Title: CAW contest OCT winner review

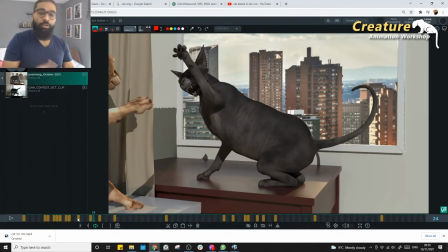24:51 You need to bring it in there, and then like you need to at least like register to the audience that he's going to swipe. If you do this, you might not. If you do this like fast or slow, and then so yeah, that sort of element can be definitely good.
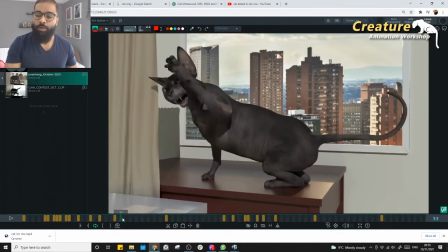25:04 Spacing on the scratches and the swipes basically. And the other thing, right?
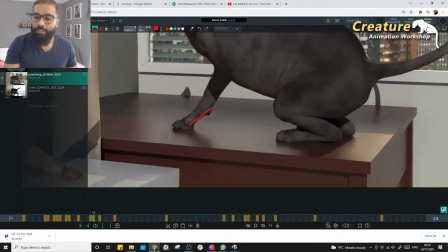25:09 So it would be nice to have this reacting a little bit more nicely.
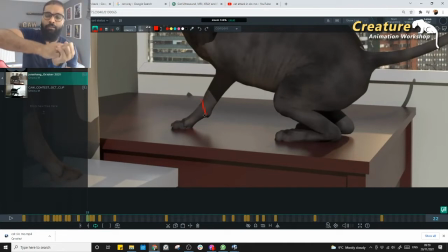25:14 This is the ankle basically, right? How we do this, the ankle, right? So it's always like if you're trying to get up, right? This is the one kind of, brings a little bit more push and then try to go. So it would be always nice to see how it's actually absorbing the weight, right?
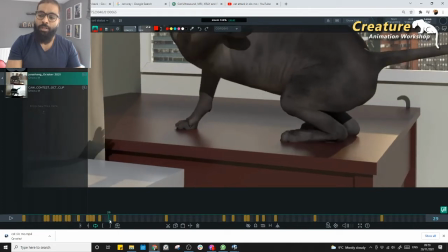25:28 And then how it's actually kind of releasing the weight to take the step forward. So that's sort of a retreat reaction, especially here. You're pushing the whole weight, right? So it would be nice to see that stiff part coming a little bit more down.
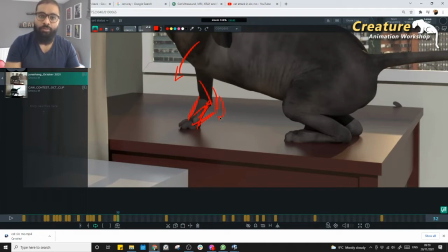25:41 So just to bring that sort of a weight into the, if I'm actually pushing the weight, I'm going to have this, right?
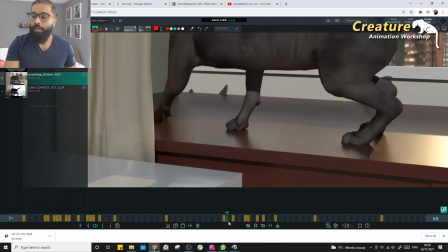25:49 So those sort of elements can be definitely good. And even here, like, when you're trying to get up, right?
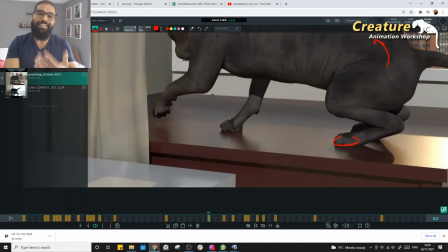25:55 It's just going like it's a rig, isn't it? Like, it's kind of really goes it.
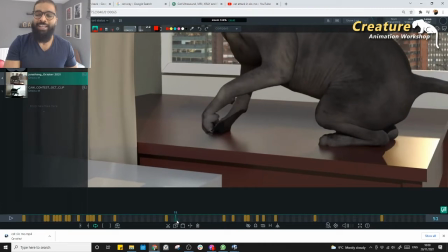26:00 So what we don't want to do is like, just follow like a 3D rig. So we need to break the shapes.
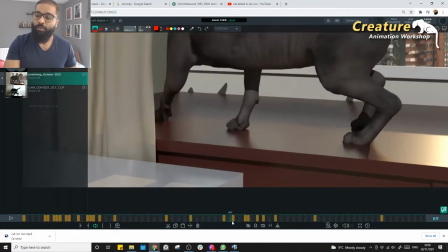26:05 We need to make sure that we are using a little bit more of a breakdown on these guys. How is this kind of really gonna go?
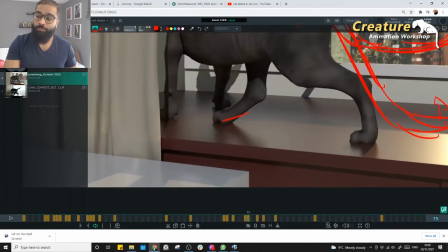26:12 And after you drop the feet, it's a bit of absorbing the weight and then coming back.
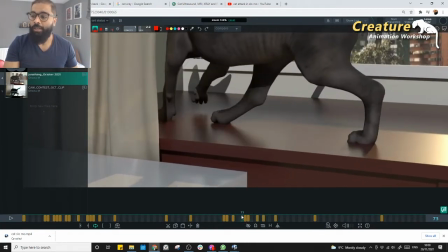26:19 So those are the small elements. Otherwise, the whole shape, right? If you see, the whole shape is kind of remains the same afterwards.
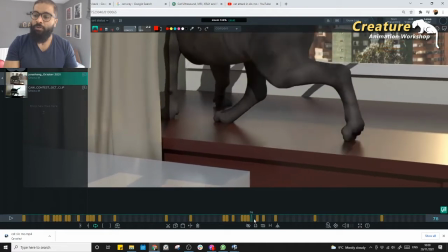26:27 Look at that. It's kind of the same shape. It remains there for longer. We need to make sure that he absorbs the weight.
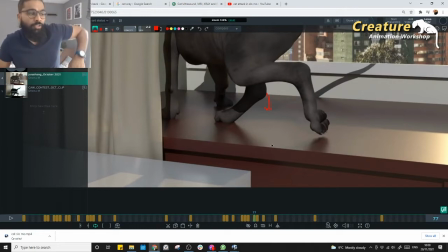26:33 If you're trying to push the weight and you're trying to lift this one, you're going to push the weight onto this one. That means you're actually absorbing the weight. That mechanism, right? This mechanism is really nice to convey the weight there.
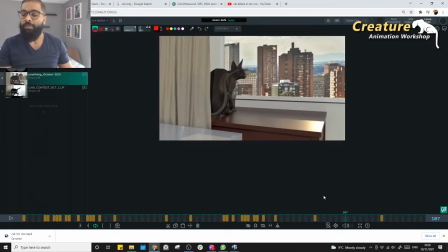26:45 So that's something we are missing. And
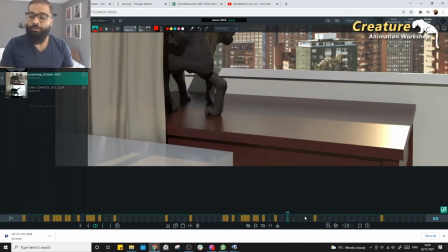26:50 yeah, if you see these guys, so it doesn't have to really super like when you're turning, right? So you could have a small slide and you could actually start bringing your elbow, like your
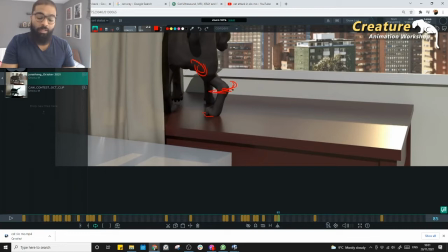27:03 sorry, this is the knee and this is the elbow, right? So you can bring this longer elbow a little bit more backwards, would be definitely helpful to see. Like, otherwise you see the spaces, right? Big boom, like such a big space is too much, and boink.
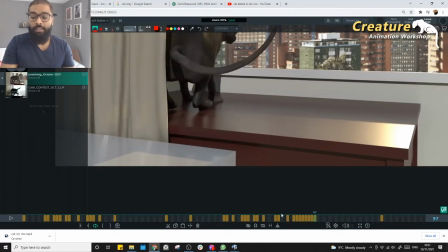27:19 It's colorful dead there. Colorful dead there. Again, look at this. This is what something we can actually improvise.
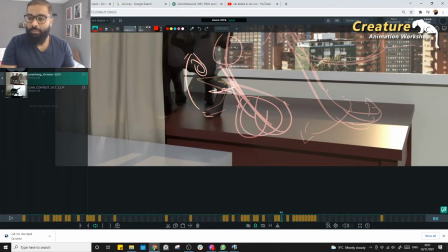27:25 Oh my god, sorry, my drawings are messy. Look at this. These spots, right? 1, 2, 3, boom, really big, right? So instead of having so much like there, and then kind of dead, I would really use something like this,
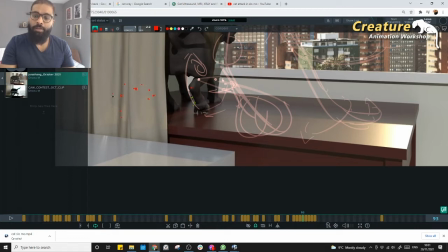27:40 probably a little bit more, and then bigger, and then kind of small spaces. It's kind of really feels more spacing like this, probably closer space, bigger space, and then closer space. So then it feels much more nicer than having like one space, one space, and then more spaces there.
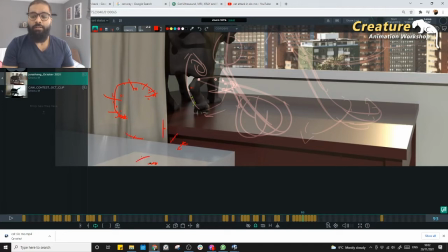27:58 So it doesn't feel right like that. So it doesn't feel like it's smooth or stuff. So yeah, that probably you got to keep in mind with all the spacing, like how you place the feet, how your elbow reacts, how your knee reacts, how your hip reacts, how your head reacts as well, right?
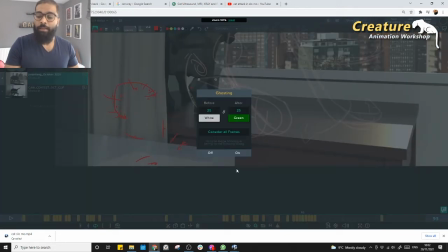28:14 So yeah, so try to have that sort of elements in your shot when you're tracking, you're polishing sort of thing.
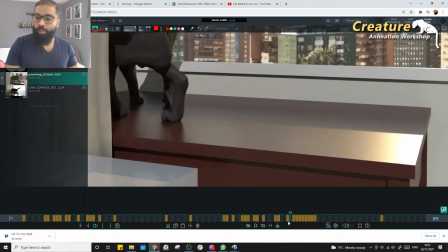28:20 It'll be definitely helpful. And again, the place where he dropped that feet, right?
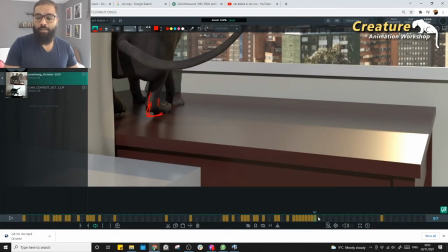28:25 So it's actually should be absorbing, isn't it? Like, this should be like coming down and then slightly go up, maybe like if you want like bit off with that.
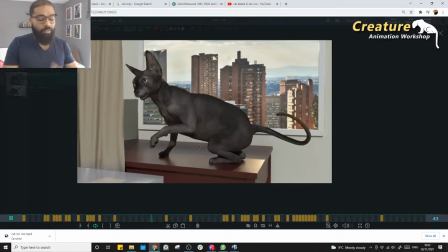28:34 So those are the elements can actually break and give you the sense of weight, right? So otherwise it's going to look very rigid and stuff.
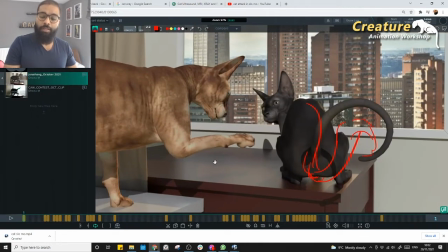28:41 I don't know whether you had a time or not, but if you don't have time, like if you have time and from next time, probably keep those things in the blocking stage itself, so that you start seeing the creator already in your shot and it feels much more interesting and nice when you're actually it motivates and inspires you as well, right? To see more cat.
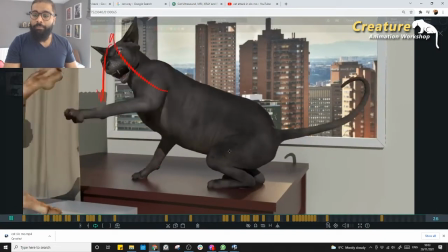28:59 But yeah, so that's that I really like that feeling.
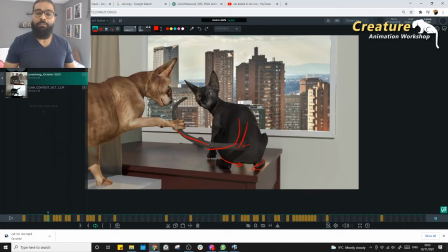29:04 Like I could actually compare to like other entries. This have such a great feeling that I could focus the eyes, I could focus the the body mechanics, turn and shape, and these are the little bits that I'm being nitpicky here, giving you the comments.
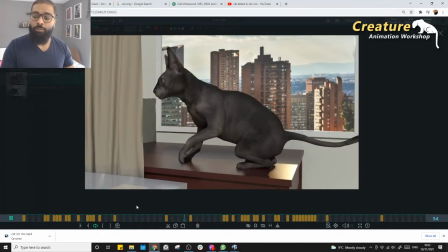29:18 But yeah, overall it's a great job, man, really good job. So especially places like this, right?
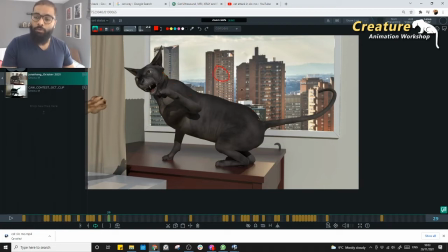29:23 So these sort of straight things we could actually break. Like if I'm looking from the top, so he's like this, and then so you have that sort of a tail, right? So your body is kind of turned like this, and then your tail can be like a bit more of balance like this, definitely. So what we have is like your head is there, chest is there, your hip is there.
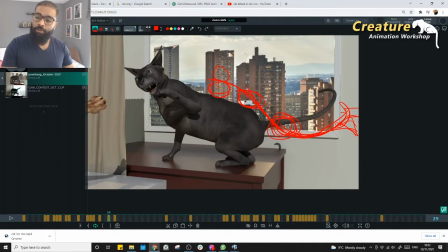29:43 So tail can be balanced like this or balanced like this. So you got to see that when you're actually having your leg coming in like that from the top, your head is coming out, so you got to, like, probably balance from your leg like that, right?
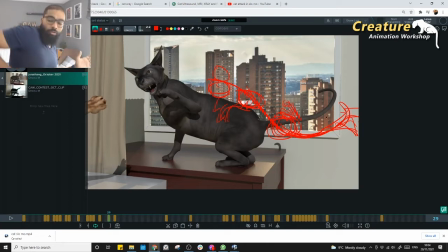29:56 And then your tail, because you're sharing the weight, right? So when you throw your body out, you're gonna throw your body out like this on the on your hip, right? So to balance properly. So it feels like we are not doing that here. We're like really straight.
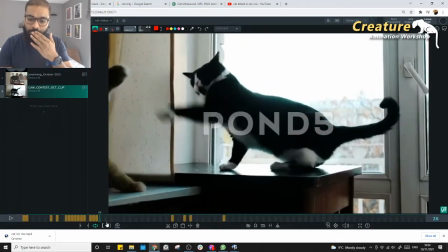30:09 Let me see what's the frame number 30. Yeah, see that?
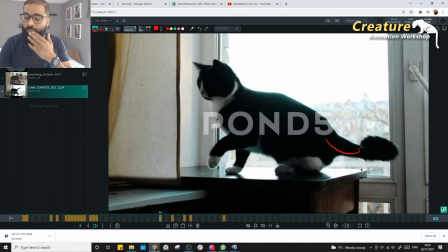30:15 But when it does here, right? So he kind of really goes away from the camera, and boom, look at that.
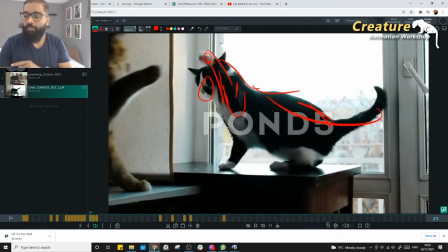30:22 There's a bit of that sort of, you can see from the top, you can actually see that he's sharing the weight because your body is further, so your back is like slightly out, right?
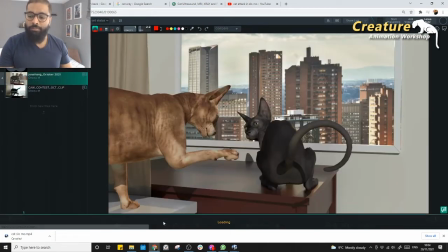30:31 So the balance is slightly, off, not off from this way.
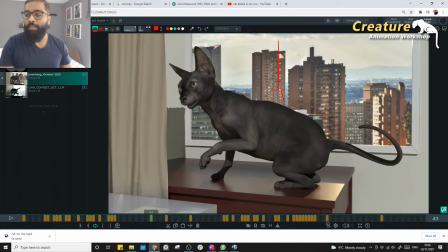30:36 From the top, it could be slightly better actually to make it a little bit more nicer. And again, like here, right?
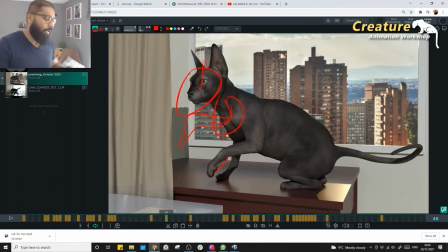30:41 After you kind of come back, like you come back, right? You kind of gonna go relax here. Your chest comes down, your hip goes back, and your tail could actually swing a little bit more towards that.
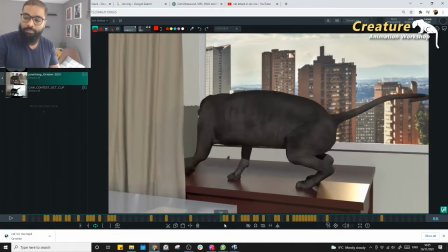30:51 So that's kind of a taken really nice, weight shift there.
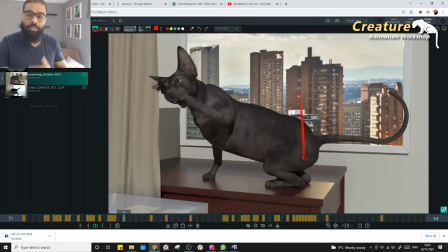30:56 Right now, the weight shift is just sitting on that, but your body is like, if you see from the top here, right? So from the top here, so that's the body, that's the chest, that's it, right? So if you're turning like this, it's always nice to have your hip coming in like this. So that's sort of a balance. And your hip is coming, the chest and head is coming like this here.
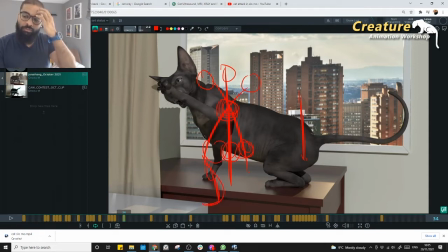31:14 So you could try to have that sort of a tail there, So you can balance the body nicely. Right now, you are, that's your head, that's your chest, your body is really straight. It's not really balancing, So that sort of weight on the tail could be definitely better, feels much more nicer.
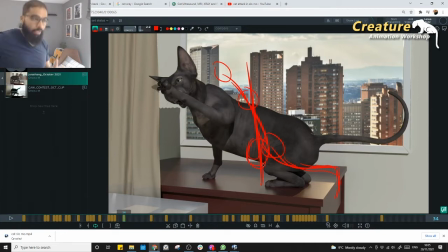31:32 So when I'm turning like this, look at me, automatically my hip actually goes onto weight shifts onto this side. But when I'm turning like the same thing for the cats as well. Right now, you are really aggressively like, like this, but your body is not really like towards the, other side on the weight shift on the other leg, and your tail is sticking towards like, closer to the camera.
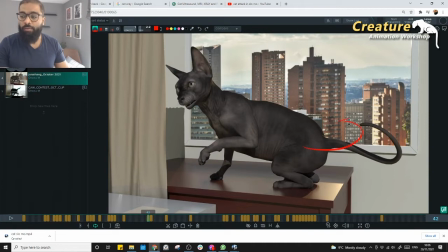31:51 So that's where it looks slightly weird on the shape wise. So it would be nice to have a bit more rotation and then, let the tail go away from the camera.
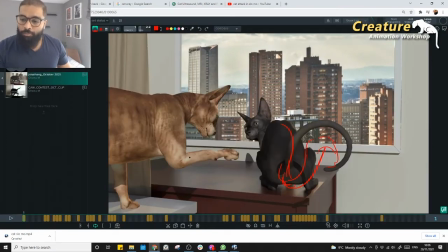31:59 It feels much more interesting. And the other one, what I observed on this one is this shape, right, is kind of really too big, like too much. And again, being straight leg, right? So it's maybe something really we could try to visually can, make it a little bit more interesting.
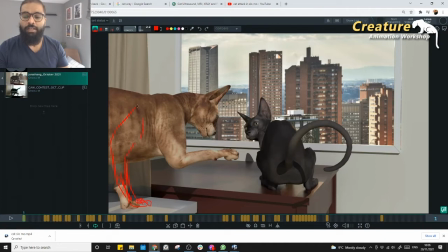32:14 So a little bit more like that would be definitely interesting, like, being like other side of the bone there. It's much more interesting to have like this rather having a really straight leg, right? So unless you are like straight leg can happen only when you're actually like,
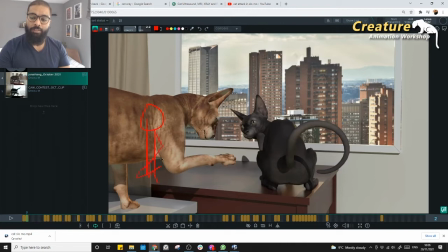32:29 on this, and then when you have this leg is on, on the go, sort of a thing.
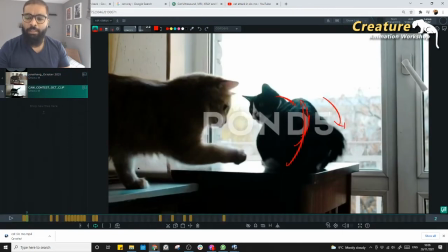32:35 So that's absolutely fine. But right now it feels like there's a lot of, I'm not too sure how is that. Yeah. So see this, there's a bit of that essence going on, and a bit of that, right? Not really sharper, what we have in the. So yeah, look at this kind of really sharp.
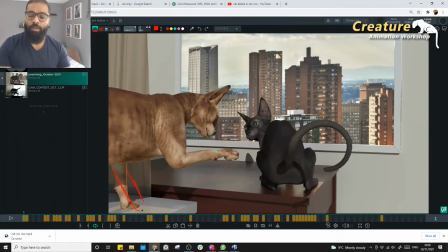32:49 So yeah, just kind of blend in a little bit more like that. So it kind of, and again, so sort of like this. It feels a bit more like cattish sort of a thing. Right now it's like very CG and 3D shapes, right? And yeah, when he's looking, right, so probably he's looking down, so he's not looking at the tail, or he's not really scratching or something.